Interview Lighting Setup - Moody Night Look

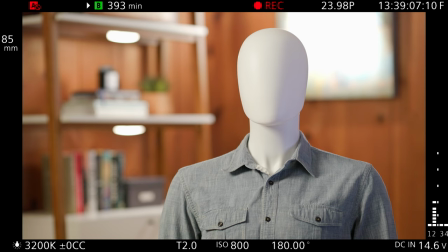so let's come take a look at our frame over here let's now start to play with
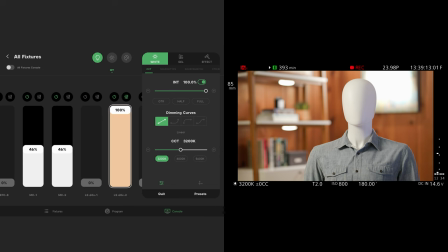the level so that's at 100 let me just look there we go we're at 3200 and i'm just going to dim
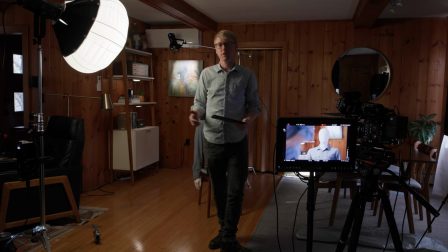this down so what we can start to see already is that our frame is pretty
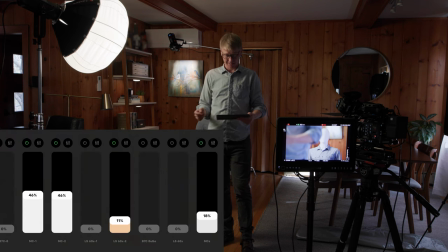bright and you know our 60x is at 11% our MCs
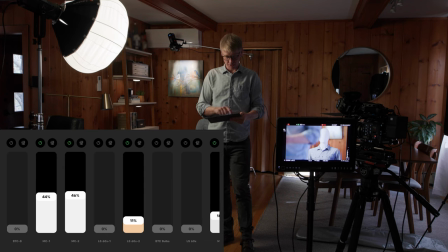are at 18% and our 300x is at
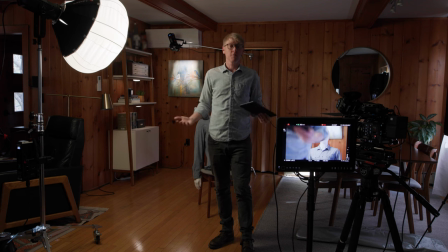14% so what's going to be really nice is if you have some ambient light that's still creeping into the space if you're doing kind of a day for night setup is we've got a lot of room to play with on these lights so I'm going to make it really dark in here in the camera I'm going to add some ND.
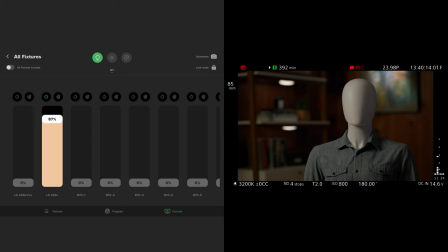That's two stops. That's four stops. You can see this is now the 300 at 100%.
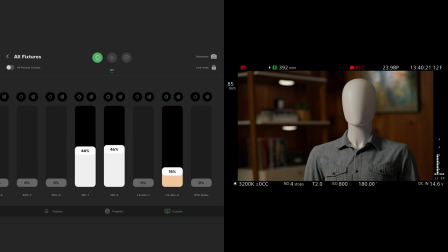If we come in and we take, we've got plenty of room.
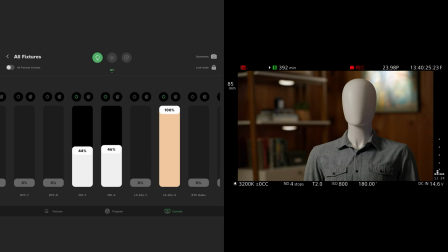That's 100% on the 60X
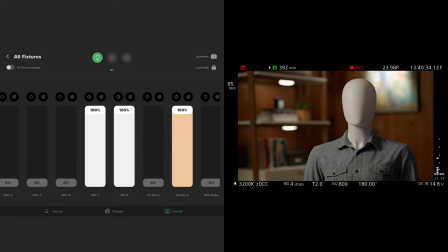and that's 100% on the MCs. So we've got a lot of room to play with.
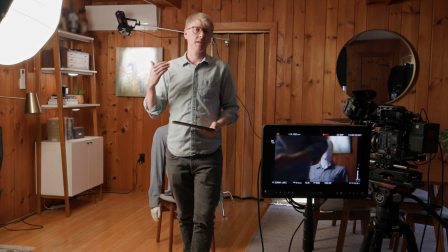Even when we come to these intensities you know I want to make sure that I've got ample room so I'm not peeking out necessarily
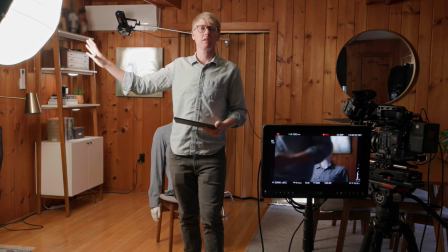at a hundred percent on my light and what I know is that this is not gonna live as it is I'm gonna shape I'm gonna refine and I'm gonna
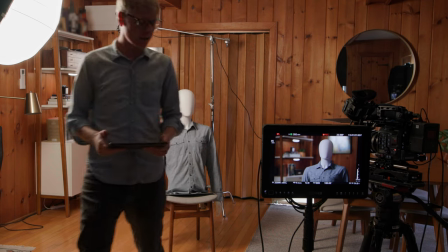diffuse this and so by being at a hundred percent where it is right now it's still just a little bit under so I think what I'm
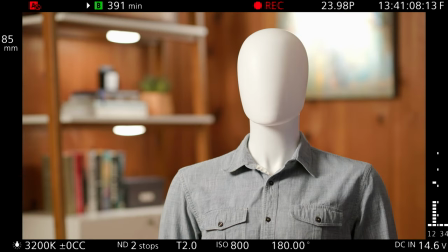gonna do is I'm just going to give myself a stop so I'm gonna take out two stops of ND and I'm gonna to drop this down to
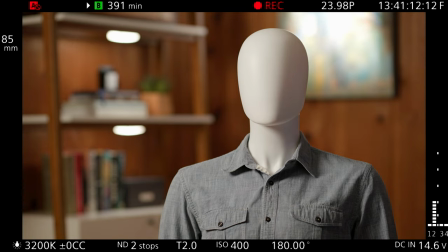400.
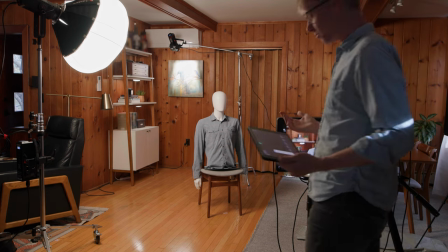So we've got enough exposure on our subject at the moment and we have still plenty of room on our background lights to be able to make those adjustments.
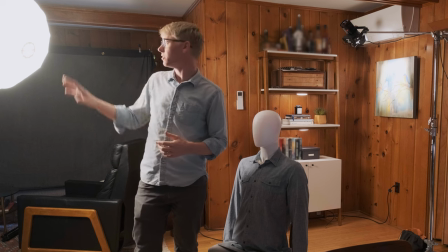So I'm going to live here for now. So I think what I'm going to do is I'm just going to use this as a starting point and then I'm going to add a layer of diffusion in front of this and then we can start to shape it.
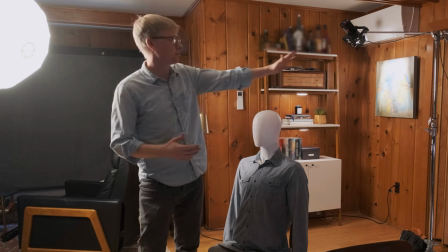But what I really want to do is I want to control all of the spill that's going on and flooding our background with light.
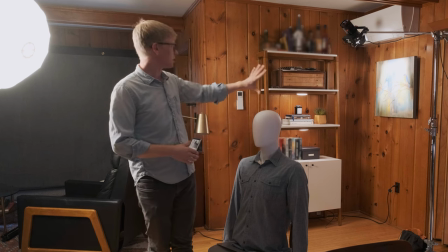I really want to focus the key light in on the subject and let the background lights play for the background.
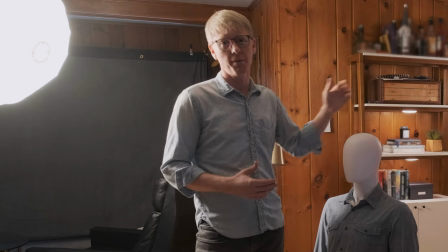So to start to control the spill that we're getting from our key onto our background is I'm going to use Westcott's DP kit.
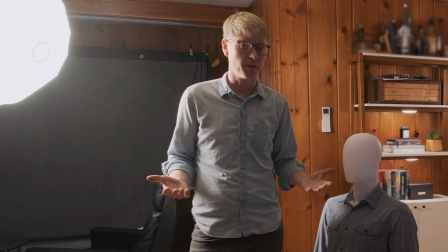And, you know, Westcott was nice enough to send me this kit, so thank you for that. Again, I've been working with the Westcott products for a long time,
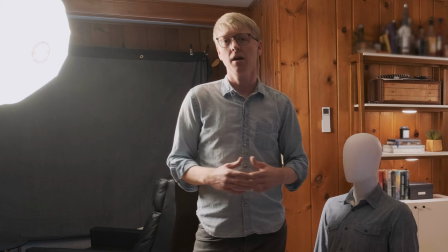but I'm excited to be in this new space with their new Scrim Jim Cine frames
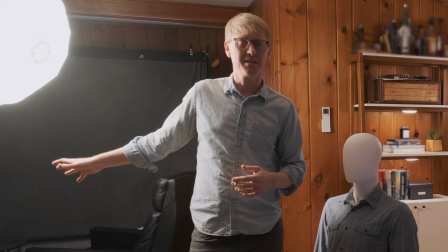that are a lot better than than the previous version and what's great about this DP kit is it's basically a 4x4 frame that'll come with a
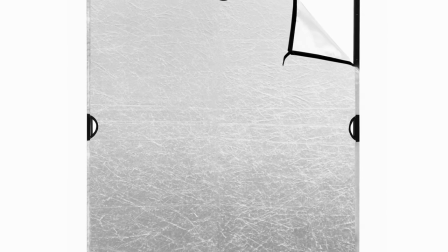variety of diffusions
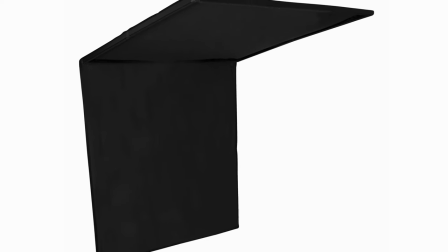but what's also really nice is it comes with a 4x floppy and so you now have a travelable 4x floppy which
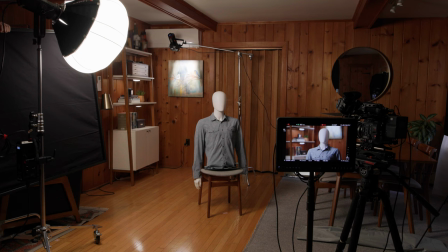is an incredible thing to have so I'm gonna put that up and I'm gonna use
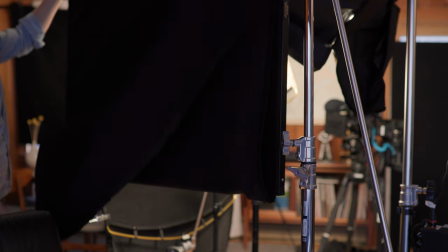the full 4x8 solid of that and I'm gonna use that as a cutter
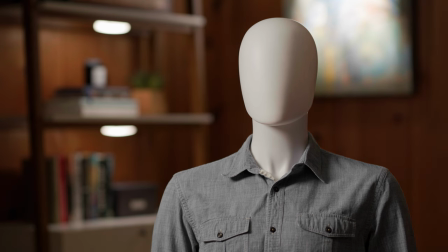to basically cut the light that we're getting from our key light off of the background and just focus it in on our subject.
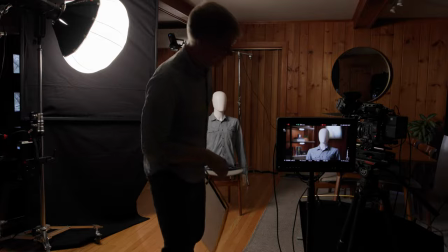I think that this is going to be it's just too hard at the moment. If I look at it you know it's pretty dramatic and so you could live with this.